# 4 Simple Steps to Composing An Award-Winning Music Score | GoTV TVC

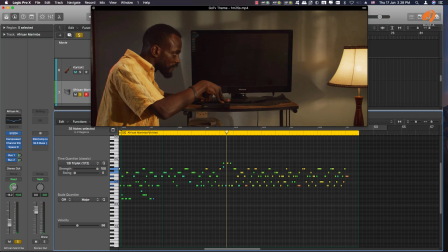Now, another thing you should take note is that I also
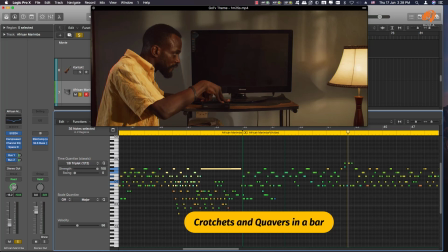reduce the intensity of notes played within a bar.
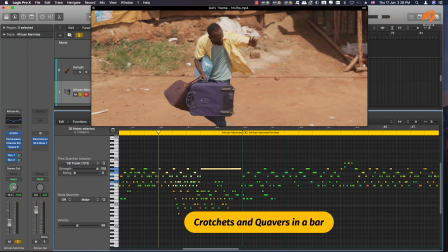Like for example, at this point, because there's a rush, everyone is going home, there is an urgency.
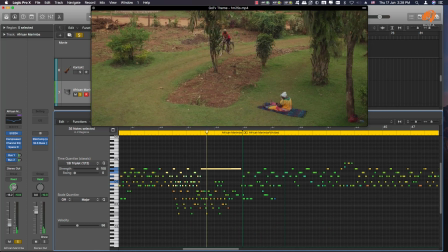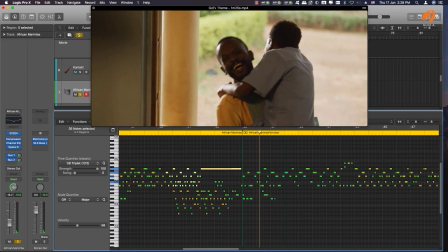Then time slows down. Also the notes slow down.
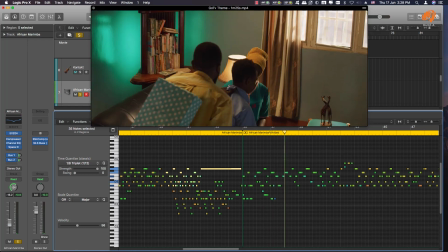So they don't actually slow down, but you play less notes in a given bar. And so let's say that so if this is a bar,
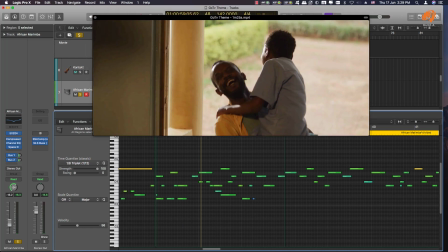so one. So right now we're working with a time signature of 4/4 right now.
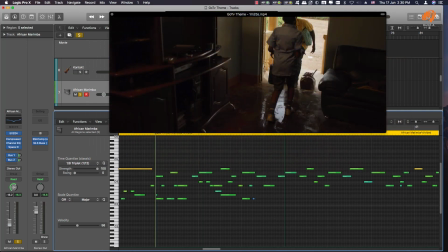At this part, I started playing less notes. Forgive me for these off-time notes, but I started playing less notes to evoke the emotion.
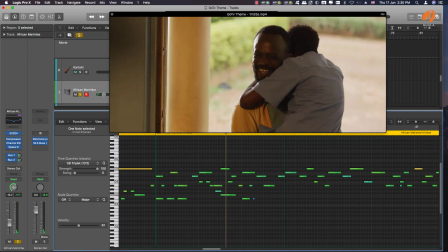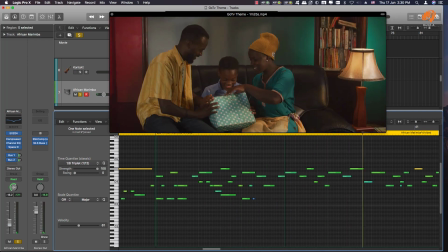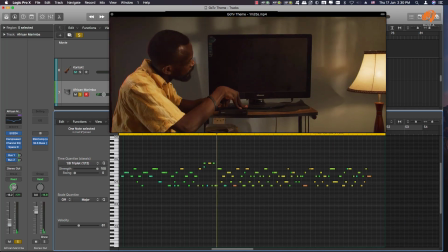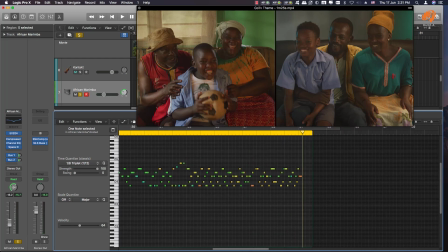So at that point, I knew why. Someone may ask, why did I play only the high notes on the marimba? It's because I knew that at this point, since it's the climax, I'm going to have instruments playing notes down here.
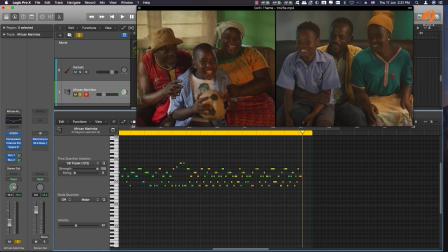So for us not to get cloggy and for it to get overwhelmingly muddy, I decided that the top parts are the ones that are focused on, and then other instruments will focus on the low end.
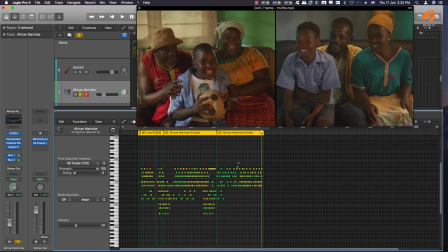So this can briefly show you the thought process of using the major instrument
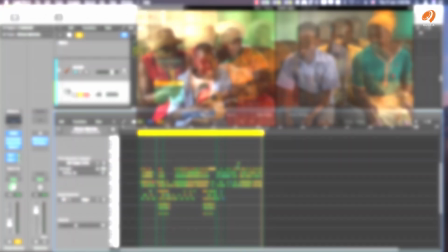that embodies the character of the ad. That in itself is scoring to picture.
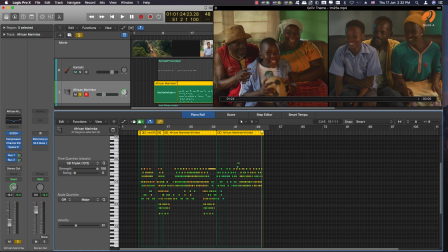You're getting an element that grounds the content you're composing music for home. So for us in Africa, that xylophone feel and how it's played grounds you that, oh, we are home in Africa. So that was the first idea that I made once I got to know the director's vision and what they wanted to achieve, especially having a song from Afrigo, also having the marimba.
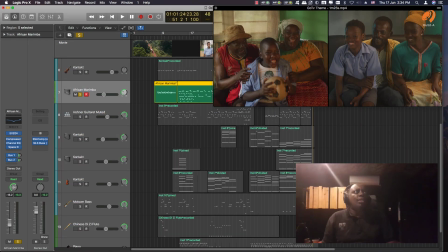The next, because in Africa we're highly percussive.
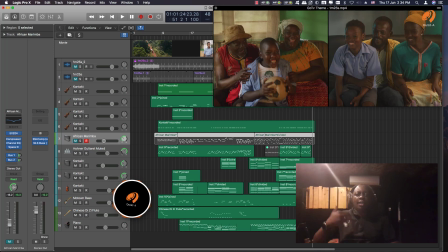Because we're highly percussive, my next thought process was, after having the melody, we need to get the rhythm section going, because once you have the rhythm section, it
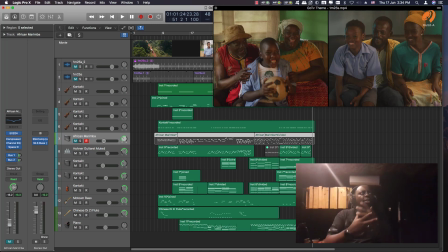identifies that African home village feel. So one of the instruments that I used was
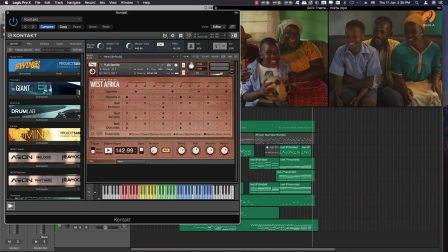West African. These are the different drums in this section, and so what I had to do is edit them in terms of getting a pattern, and each key triggers a different pattern.
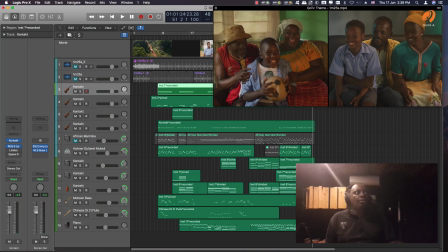Okay, so this is how I used the rhythm section within the ad.
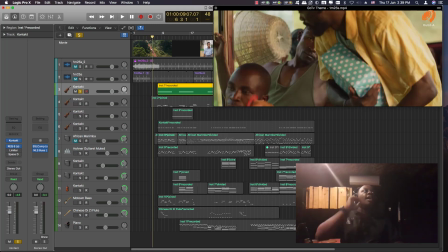So remember that at the first point, we're having the Afrigo song playing.
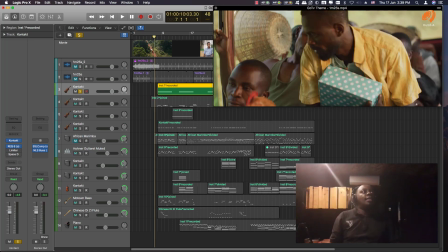Then at this point, we start
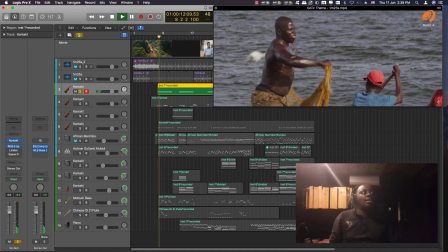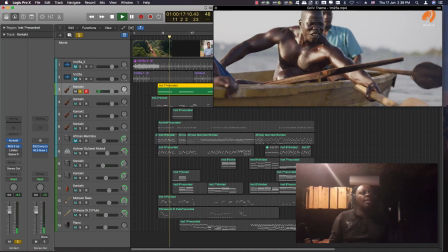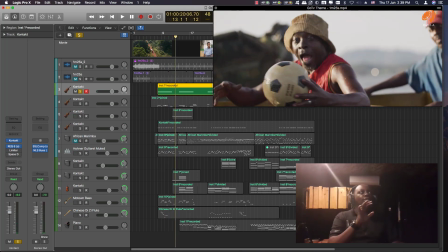remember that I told you that time stops. At that point, we decided that we should let the sound effects take over.
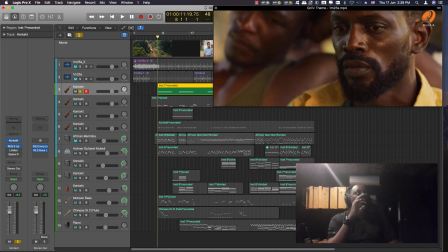So everything stops at that point. And play that again.
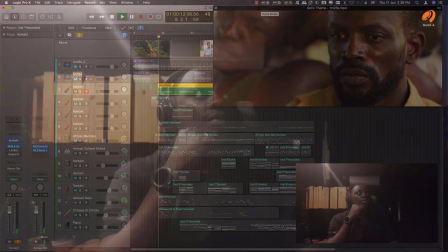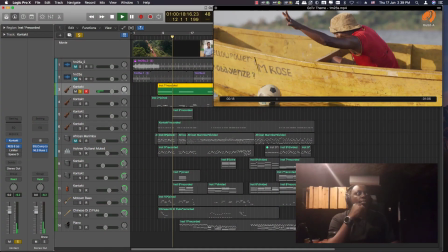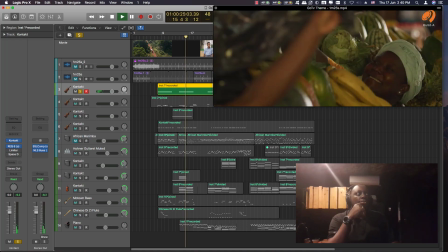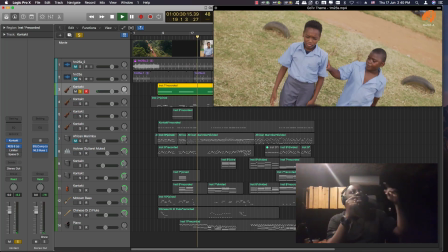Stop to bring in the emotional part at school,
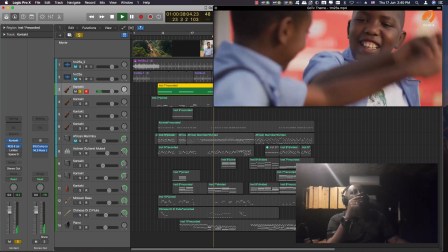then comes back again when the friend has made
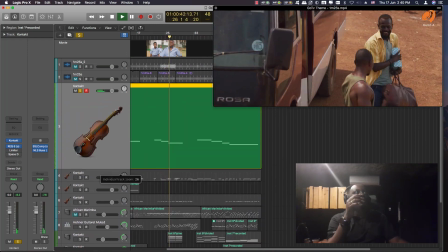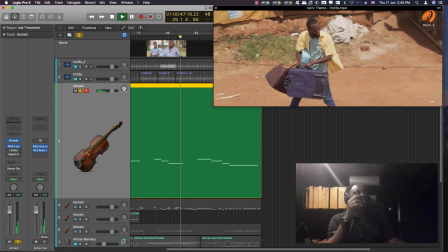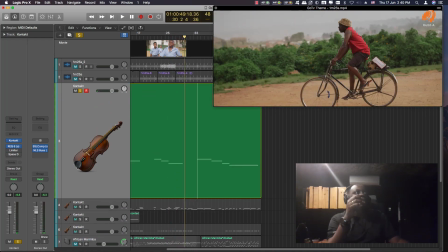okay.
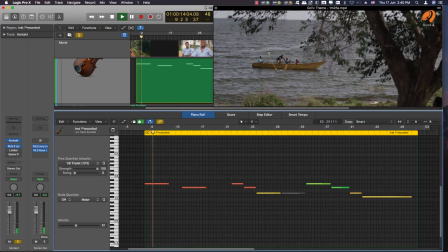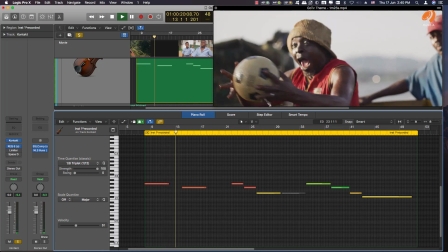Time stops, then starts again.
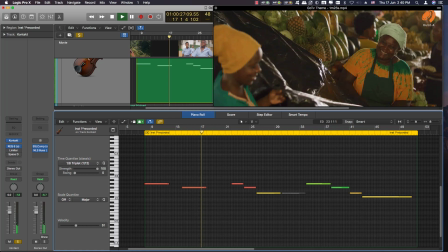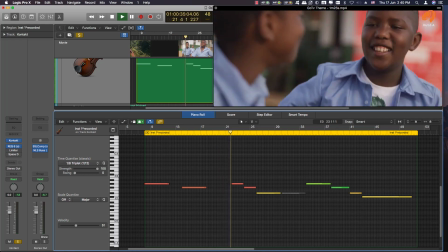He's being bullied. Then we take it to the first pattern. Take it to the second pattern.
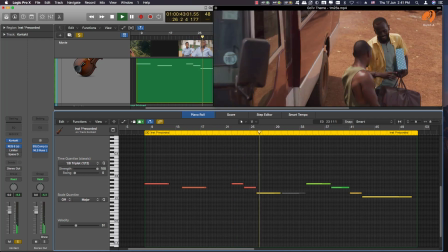Then we go to the next level.
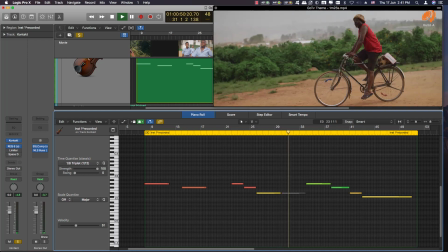Then we stop. Something else at that point is going to take over.
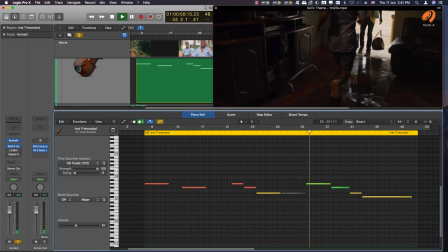Then we go back to the emotional part. First pattern.
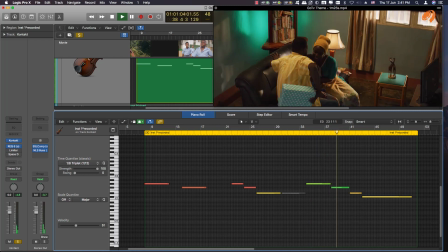Second pattern.
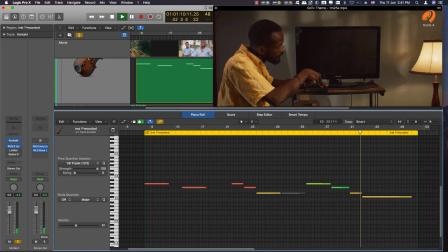Then into the celebration.
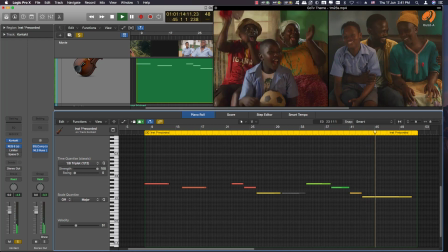You can see
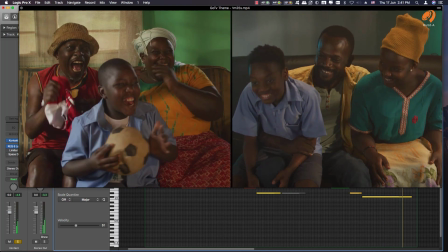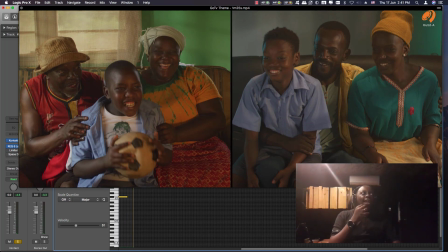You can actually see how the drums are evoking the emotion, especially of the guy on the left.
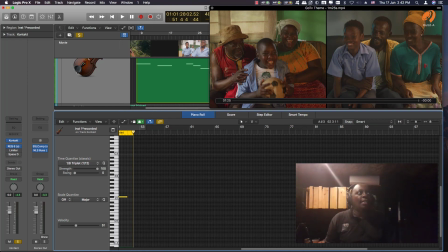So that was the rhythm section.
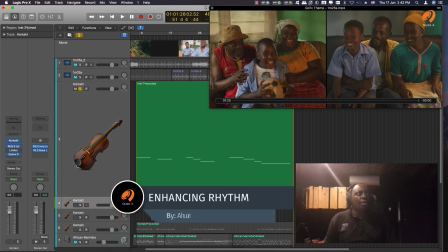So another thing that I added on the rhythm section was I wanted to enhance the rhythm section.
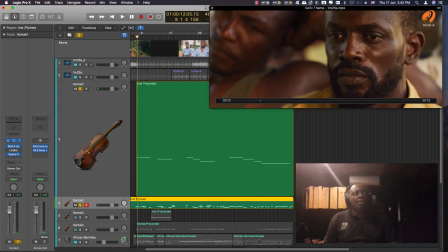So with that, I use action strikes.
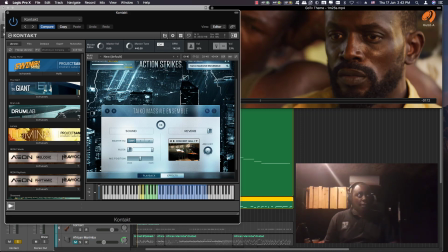Action strikes is also part of Native Instruments, and I use taiko.
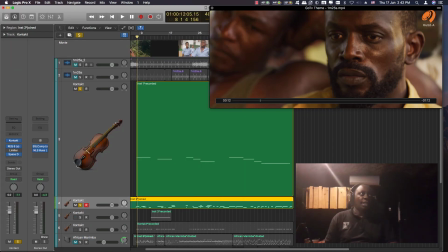Taiko are Chinese big drums. So with them, what I was trying to achieve is to
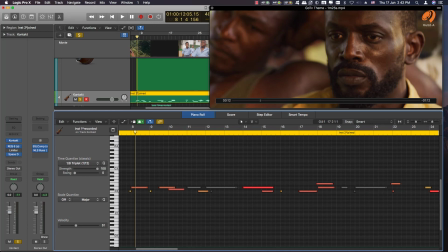enhance the low end and of each beat. When we are starting a beat, I enhance that beginning.
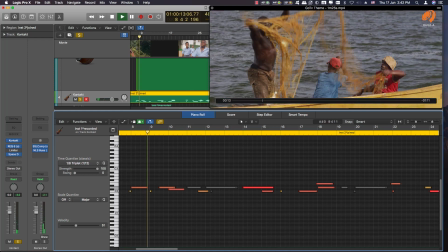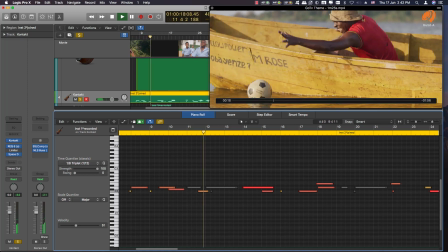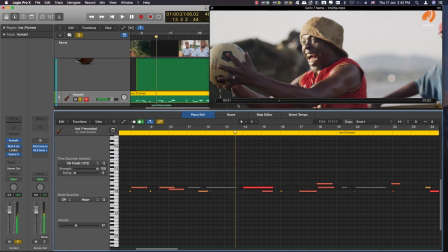So remember, time stops at that point.
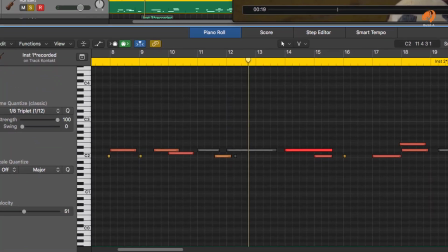So I put that right there
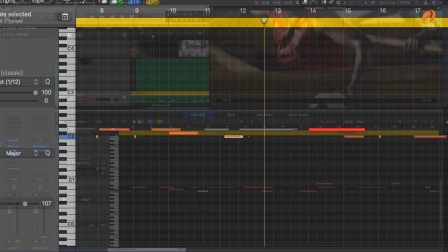to sort of grab the attention of the people watching, and